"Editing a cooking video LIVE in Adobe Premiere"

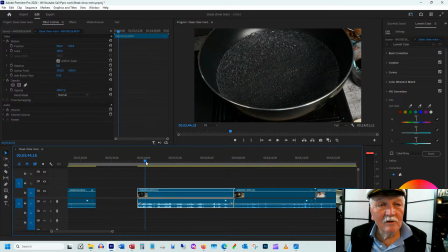What happens next? Okay, now we're going to cook some noodles. So I target this as one pot cooking because on a boat, for instance, you don't have room for a lot of pots.
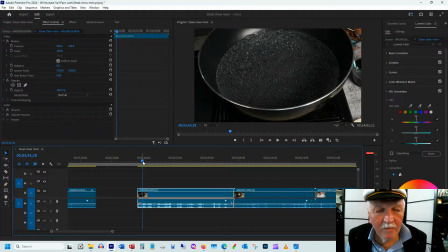And if you have 2 pots, then you have to clean 2 pots, and you don't have a lot of water for cleanup afterwards. And you don't want to pollute the water any more than necessary with your dishwashing water. So by having one pot, it
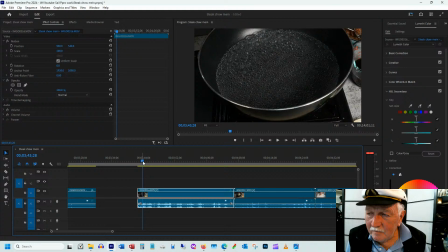reduces the effect on the environment. It reduces the need for space, and it actually saves you a bit of time because you only have to wash one pot. Okay, so this is bubbling, and we're going to probably say bring the water to boil.
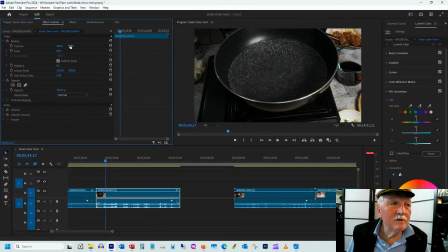And let's make this a bit smaller so we can see more of the action in that HD frame.
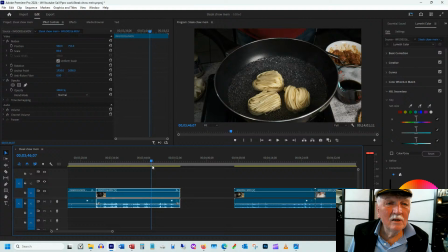I guess I was wearing a red shirt there. I usually don't like wearing colors while I'm recording because you get a color cast. Okay, so this is 21 seconds, 19 seconds.
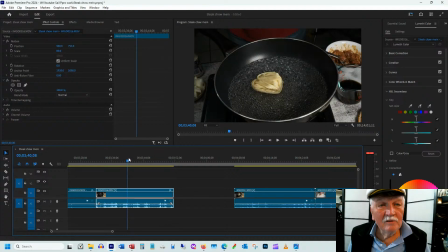So 19 seconds is probably long enough because I'm going to talk a bit about these lo mein noodles.
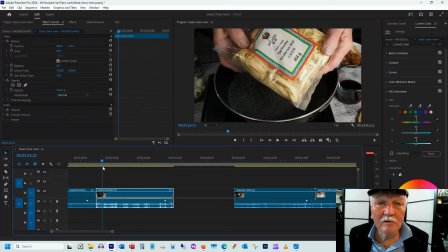What brand are they? So they're egg noodles, a different brand than are used in other recipes.
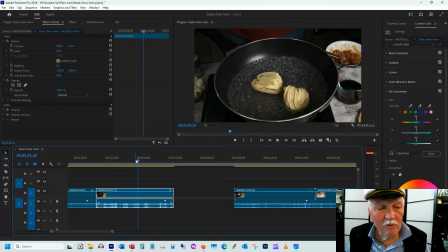They're wider, and I found them tastier than the other brand that I had bought.
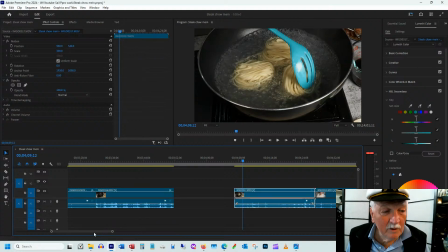And like oyster sauce, there's more than one meal in there, so we're going to have several meals with this particular noodle.
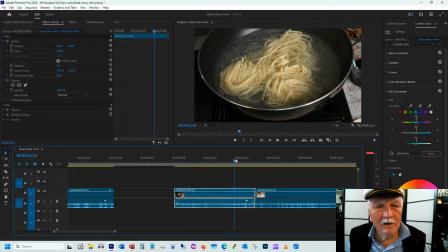So we're going to put it in the water, and we're going to stir it around, break it up. Okay, we're going to start on the action.
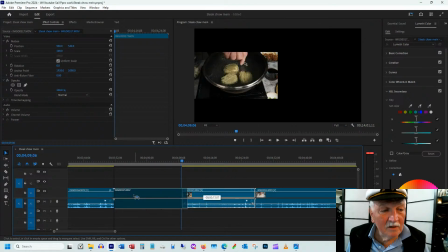Or we're going to say something like stir it up and let this cook. These noodles take about 3 minutes to cook.
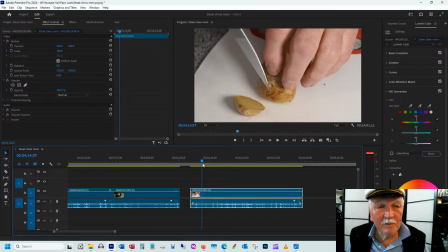Unlike spaghetti, which is 8 minutes for most pastas. Okay, so now we're going to cut up a piece of ginger root, fresh ginger.
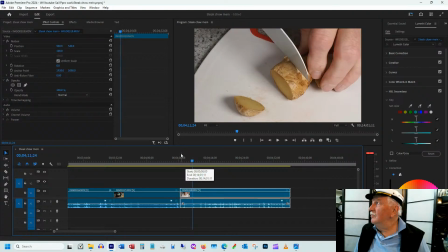Fresh ginger tastes so much better and so much different than, pardon me, I just held my leg in a weird position. Better than ginger powder, ground ginger.
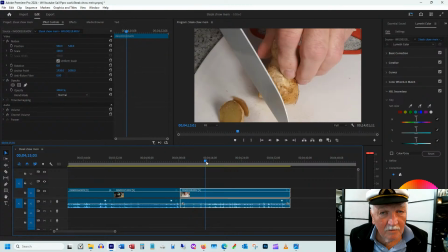And I love the taste.
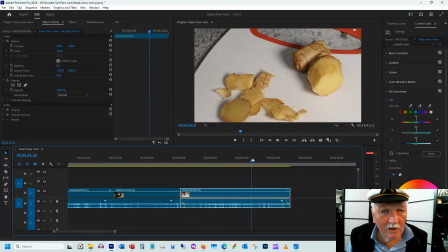So we're going to peel off the outside, but we don't really need 10 seconds of peeling.
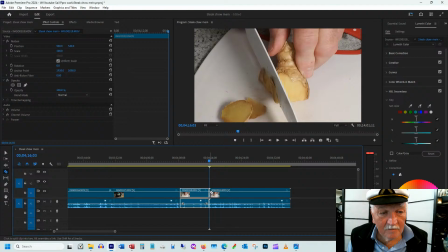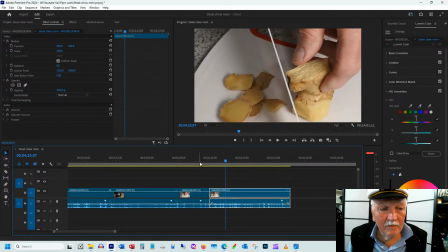How much peeling do we need? That's enough peeling.
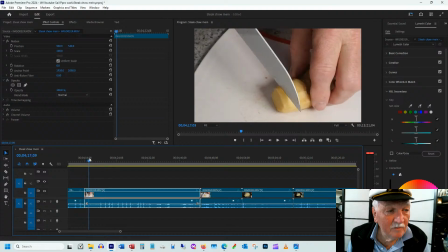And then we're going to mince this piece of ginger.
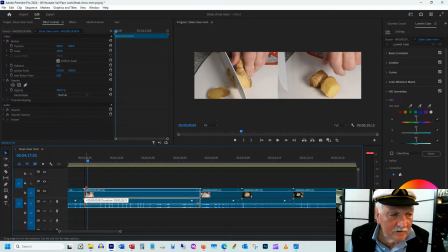Let's take off the first 8 frames there because we don't want the sound to come in.
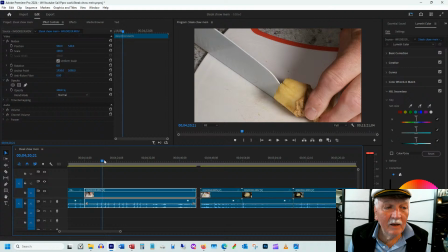And we're going to cut it into, there we are, that's really good. And we don't need the last part of it because it gets a bit messy.
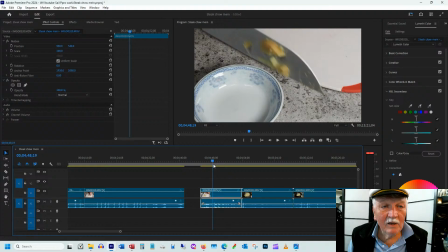And we want to put that in the bowl as well. 4 seconds worth.
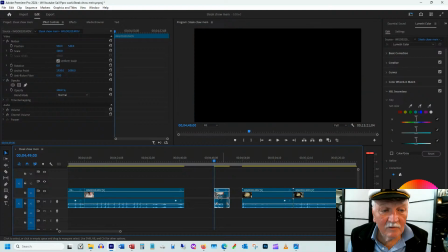There we are, 4 seconds, 3.5 seconds, 4 seconds. So that's a good angle.
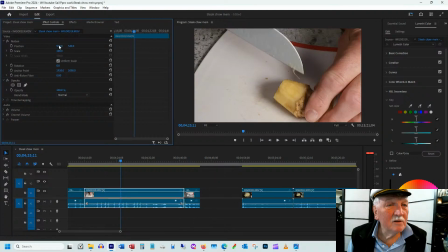Let's bring it over to the left a little bit. Let's bring it up a little bit. And this guy, let's move him to the right a little bit.
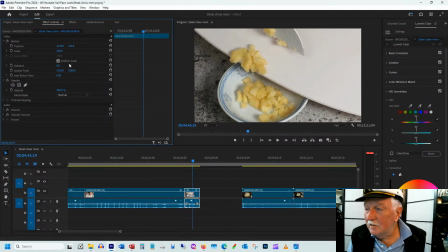Again, the beauty of shooting in 4K and editing in HD, 1K. Oh, I guess HD is 2K, 1920. Okay, next, what do we have after that?
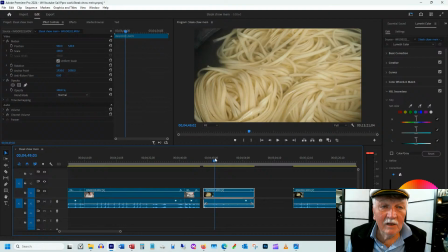Okay, the noodles are cooking.
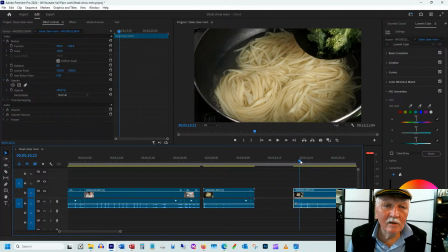And then I guess we've mixed in the broccoli. Okay, so we're going to keep this noodles cooking.
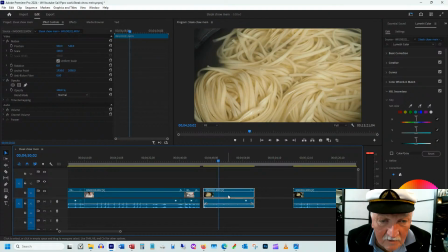It's only 10 seconds. How long is it? It is 13 seconds. We're going to take out the head and a bit of the tail because it's kind of neat. Nah, it's boring as heck.